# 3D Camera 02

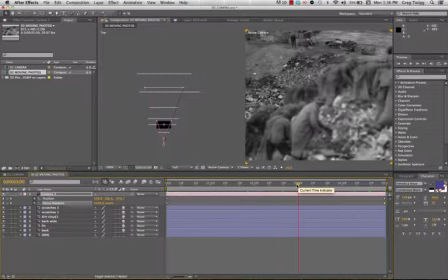20:43 Maybe I want to keep those people in focus until right around 3 seconds. So I'd have to make sure that I keep that focus keyframed
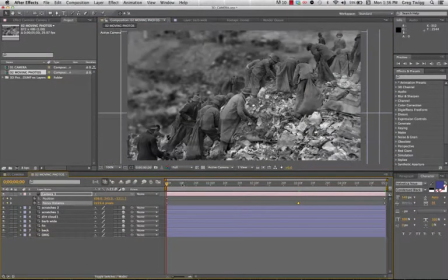20:58 back to one view so that they will be in focus all throughout this whole push, this journey forward.
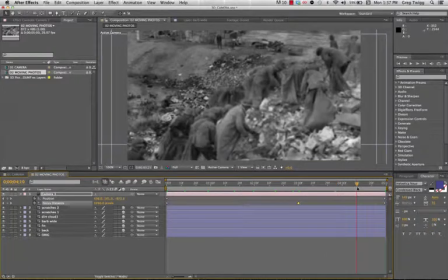21:11 And then from 3 seconds to 5, the focus changes into the background. And now I'm starting to tell a whole new story with the same photo just by manipulating the camera.
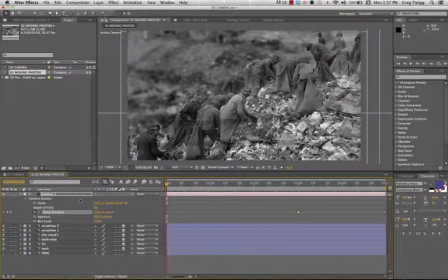21:25 The other things I can keyframe would be my aperture and my blur level, so that maybe that doesn't happen until later, and I keep my blur level set to 100, and I'm going to reset my aperture to 25, and I start off with everything being in focus.
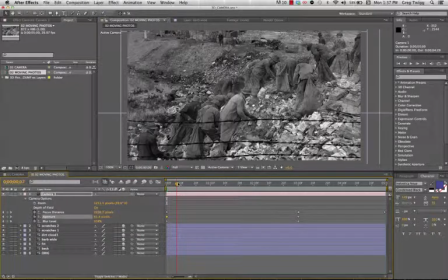21:44 My aperture is lowered, but then as we move through, the camera begins to center its attention on the people, and by 3 seconds that's where our attention is held,
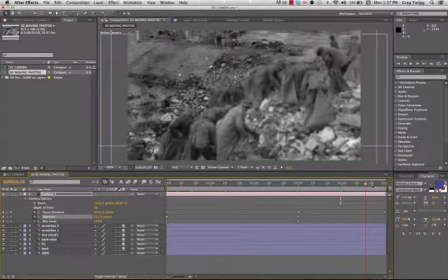22:00 and then over the next 2 seconds it shifts into the focus of that guy in the background.
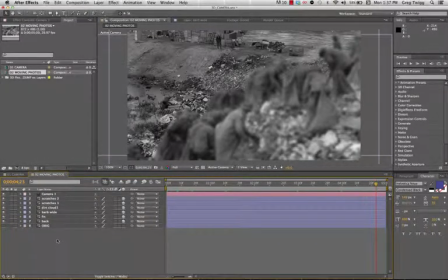22:07 Pretty cool stuff. So that's taking the camera a little bit further, thinking about layers a little bit more, dressing up our environments and our worlds, and creating some pretty unique moments to share with the people that we consider our audience. All right, thank you.